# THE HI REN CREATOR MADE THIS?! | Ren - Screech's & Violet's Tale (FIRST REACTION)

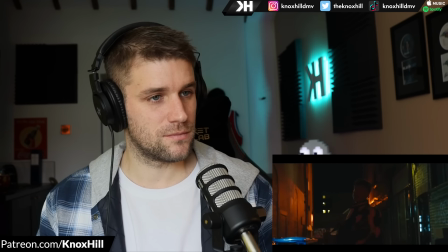(8:00)
possessed with no time to hesitate he fired four bullets at
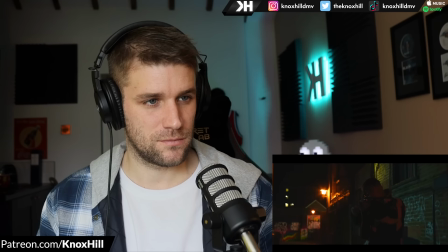(8:05)
screech his chest yes wow
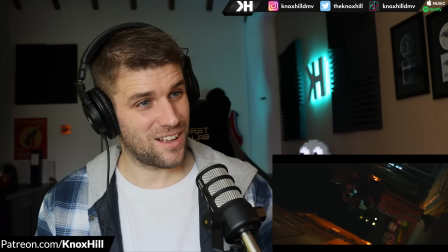(8:12)
oh that's clever so clever again using the guitar
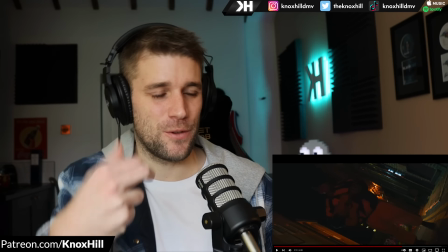(8:19)
as a prop for more sound folio in this case using it for the gunshots and then you kind of mute the string so it doesn't sound through and then
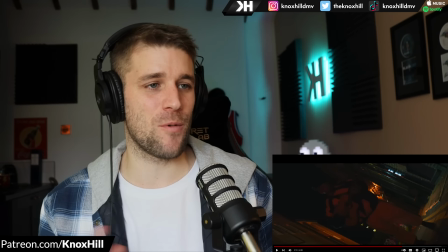(8:26)
he just strums it and then even the camera work again the camera work has done such a great job of matching what's happening as he
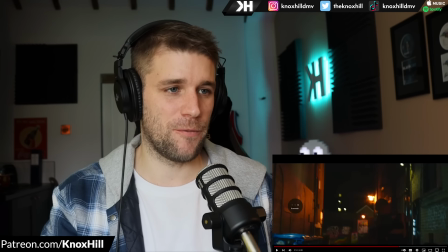(8:33)
tells the story and just creating the pacing and setting the mood like before this it was kind of like very in your face for the officer like walking
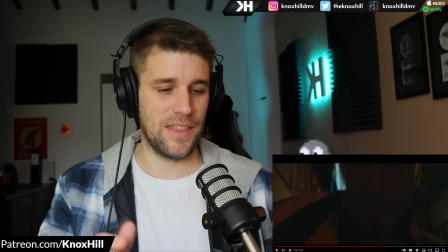(8:40)
and you could see like this confrontation about to happen and the camera was reflecting that and then every time he shoots take a step back shoot take a step back and
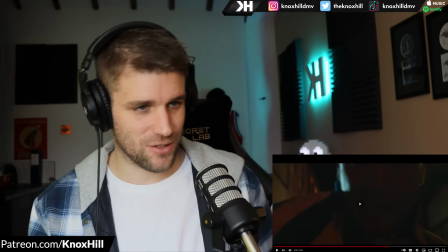(8:48)
then eventually fall because you're hit because the cameraman is now representing screech Was a boy running at him like an animal possessed
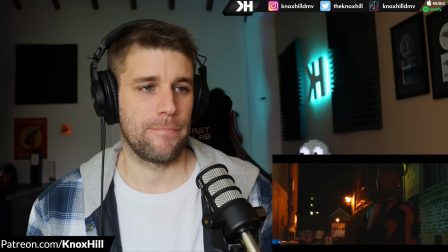(8:56) With no time to hesitate He fired four bullets at Screech's chest Powerful
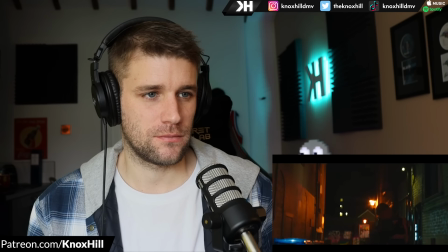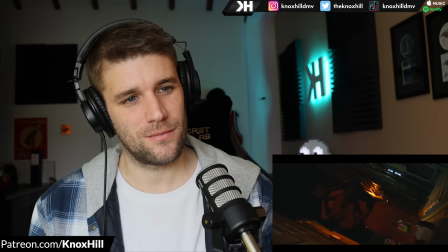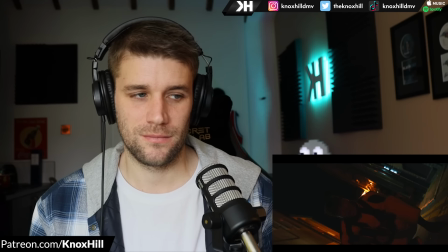(9:15) Ah, story it ends Right to the star Young Screech and poor Jenny Lying one street apart
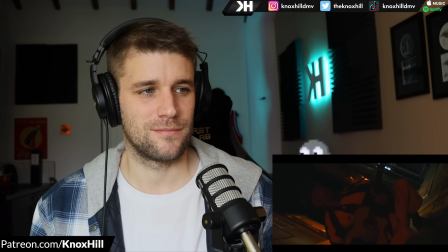(9:28) an officer shaken by the boy that he claimed two bodies lay lifeless and it's such a shame it's such a shame
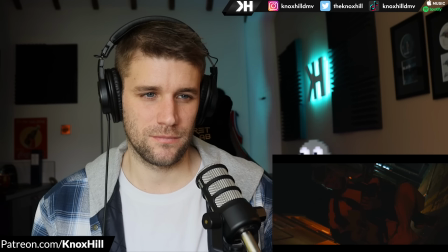and then it blurries out and fades out wow love that of having the camera be the perspective of being shot and then lying just from that abstract off-kilter angle while Ren finishes the story and then walks out of frame. The artistry and the storytelling of this man, I mean, this is, it really is, it's like tales that we've kind of heard before, right? You can see the influences. You can see things that he's drawn from. But what I love is that he's just created this kind of world that captivates you and it's so refreshing and it still feels so original and so unique and you can see why he's growing so quickly and why so many people are embracing him and his stories and his artistry and these moments again that are one take that are done live right it's so different than going into a recording studio laying out the song dropping ad-libs dropping doubles you know chopping it up chopping up beats and stuff like everything that he is doing he is creating right there in the moment it's improv music yet it's creating these timeless pieces of art what a concept man all right let's get into violet's tale one
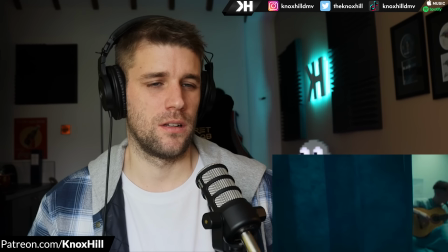(11:25)
sound like we're on life support oh wow
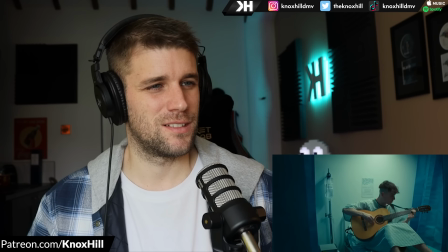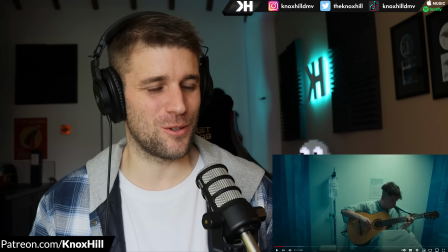(11:35)
you imagine getting approval from a hospital to film in or a doctor's office.
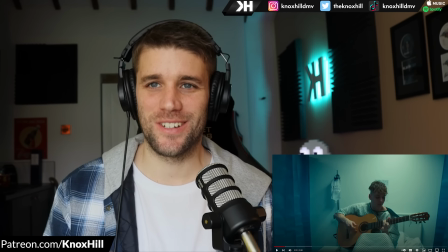(11:43)
Even there as he's playing the guitar, he's getting into that mood, isn't he? He's like rocking, like a patient on the ward.
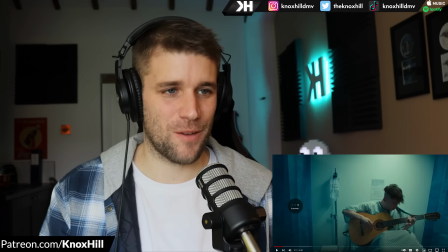(11:50)
Something's not right.
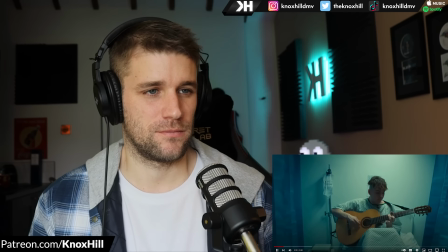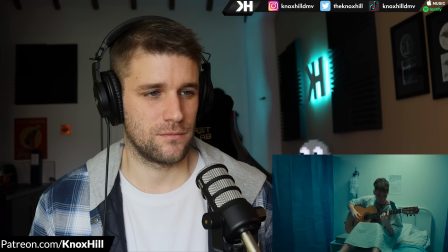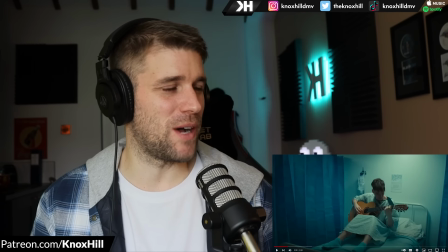(12:02)
Oh yeah, this is my Pied Piper song right here. This man played this tune and started marching and singing.
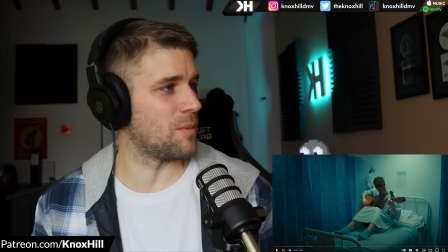(12:10)
I'd probably just follow him into the depths of hell.
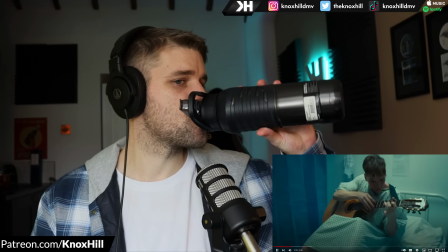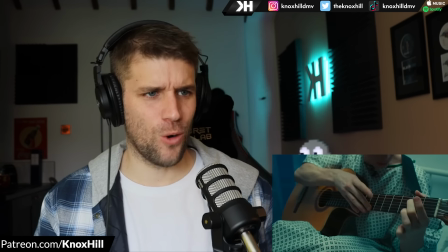(12:17)
Oh wow.
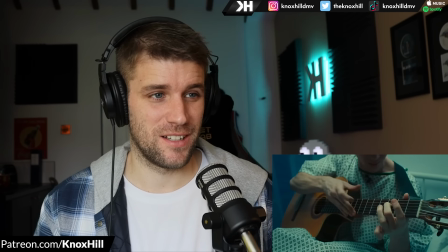(12:23)
that's a hell of a technique it
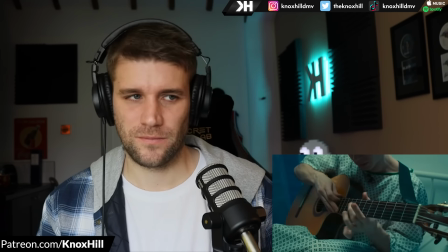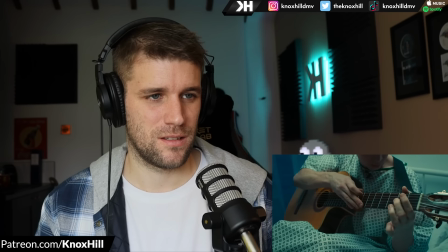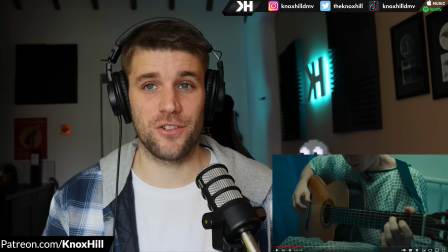(12:37)
really is it it is like a reinvention of the medieval bard for the modern day
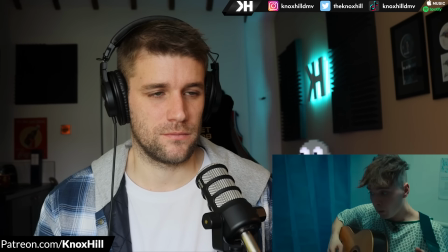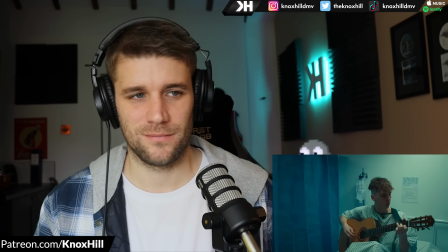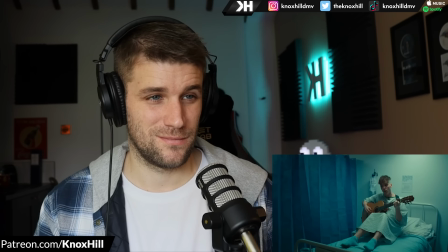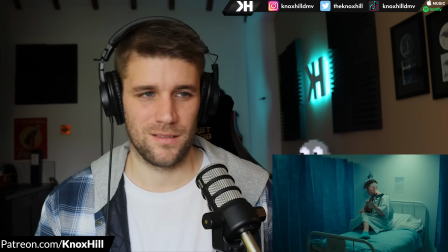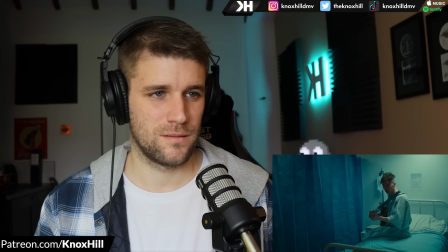(13:10) london city far from pretty two zero zero five a lady down
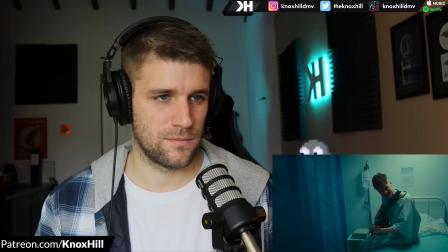(13:16) in paddington is fighting Just to stay alive rhythmic beeps and bloodstains.
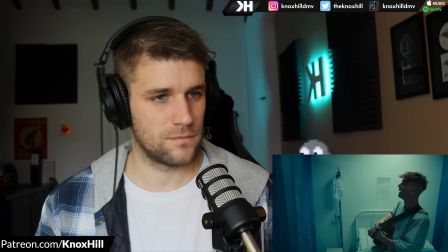(13:22) She's our lady weep.
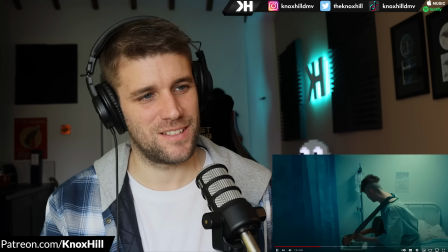(13:24)
She's tired and frail Rhythmic hang on with Nick beeps and blood state rhythmic beeps because the beeps of being on life support bloodstained sheets Well,
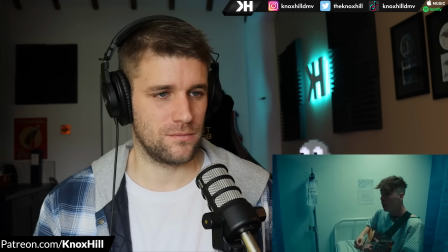(13:33)
she's our lady weep.
She's tired and frail to set the scene. We must rewind the hands of time Phyllis
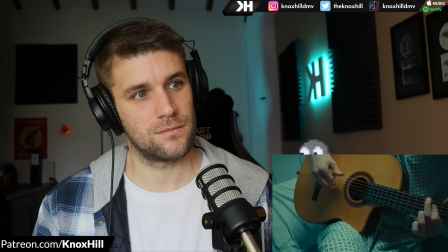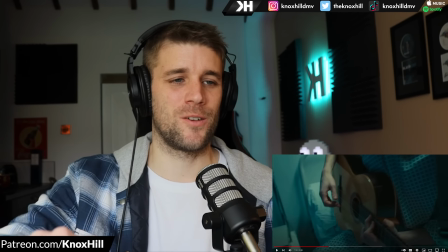(13:49)
I love how he went sort of instead of like progressing the chords he like went backwards on the chords reflecting like
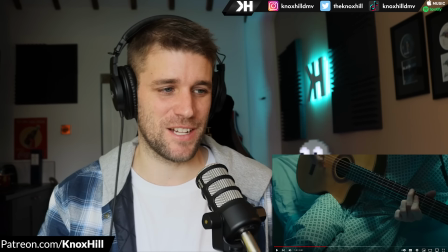(13:55)
going backwards in time again after he set the scene and set the stage for us it's
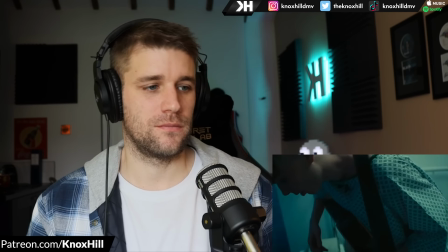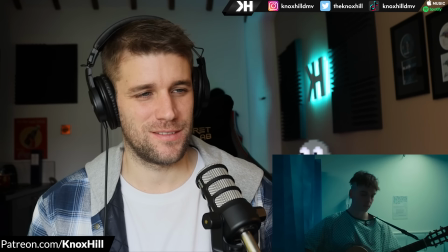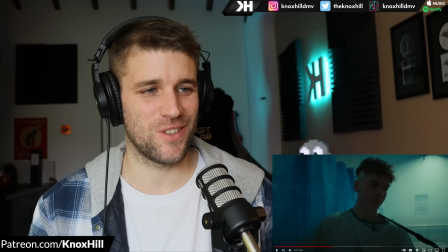(14:14)
his looks man he is he's a little bit out there he's a little bit eccentric but it just it just adds even more to the performance
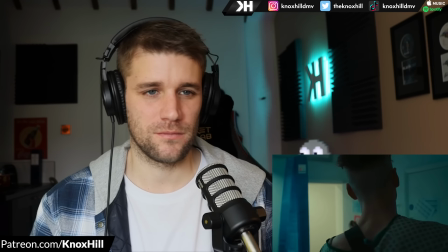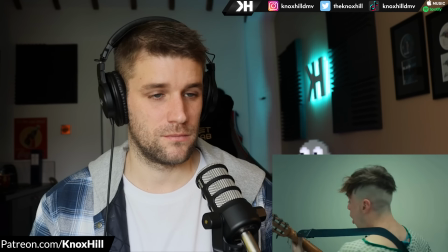(14:28) Violet was a silent girl, grew up with violent stars. Her mother was a drinker and her father was a bastard.
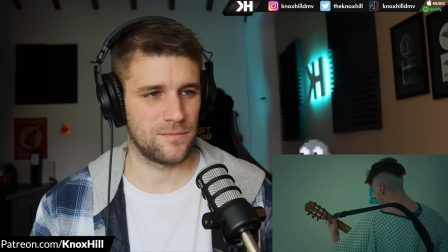(14:37) Every night he took a tie but never left the room. I'll spare you with the things he did, I'm sure her mother knew.
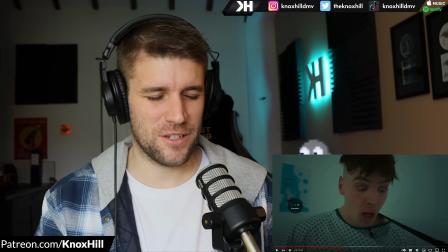(14:46) Violet was a silent girl, she moved.
Wow, what a moment just to like pause it, like say something that heavy right there.
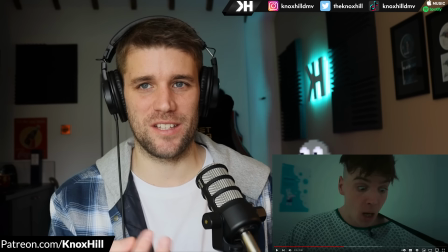(14:53)
Like she's getting abused by her father. And again, he's got a great sense of like spacing, of letting that just marinate for a second.
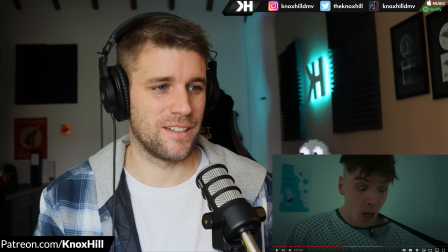(14:59)
Then he just looks up and then takes you back in. I'm sure her mother knew. Pause.
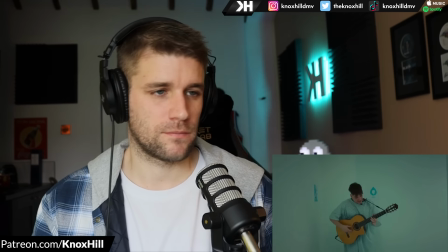(15:04) Violet was a silent girl. She moved out at 16. A semi-detached council flat, paid for by a welfare scheme.
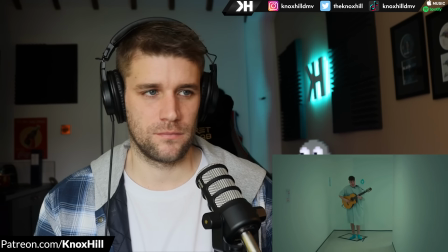(15:13) Packing shelves at Tesco, stacking jars like pickled bricks.
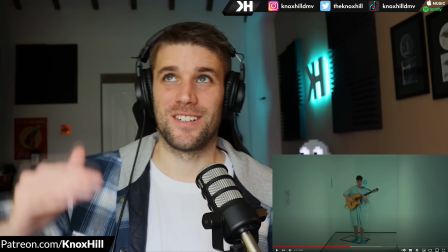(15:17)
She met a boy named Stevie and Working at Tesco Packing jars like pickled bricks Like pickled jars Again,
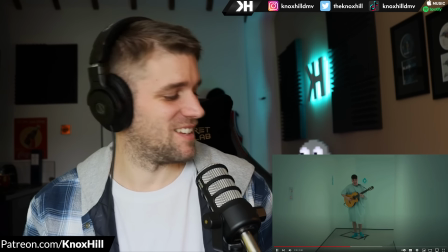(15:26)
yeah The word choice Go stacking jars like pickled bricks She
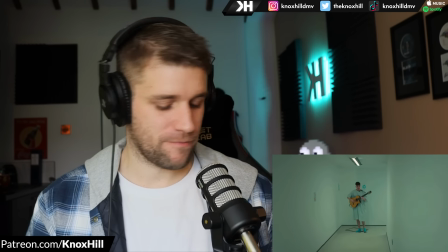(15:31)
met a boy named Stevie And he was a little brick
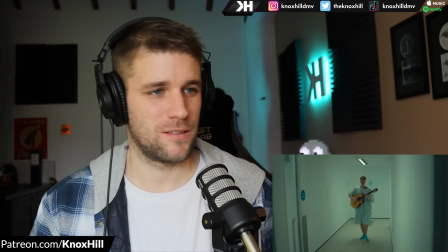(15:35) Violet was a silent girl And Violet she fell fast See
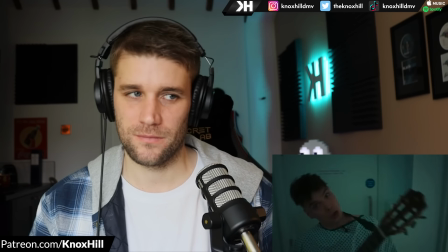(15:40) Stevie was the wrong And but he sure knew out of charm Every
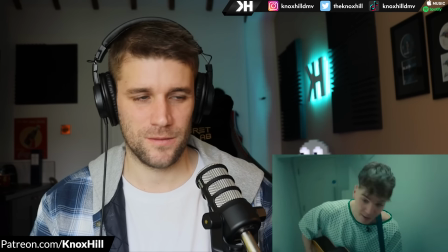(15:45) night he'd talk a tie But never left the room History
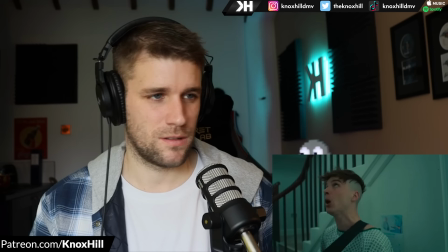(15:50) repeats itself He'd paint her black and blue and dark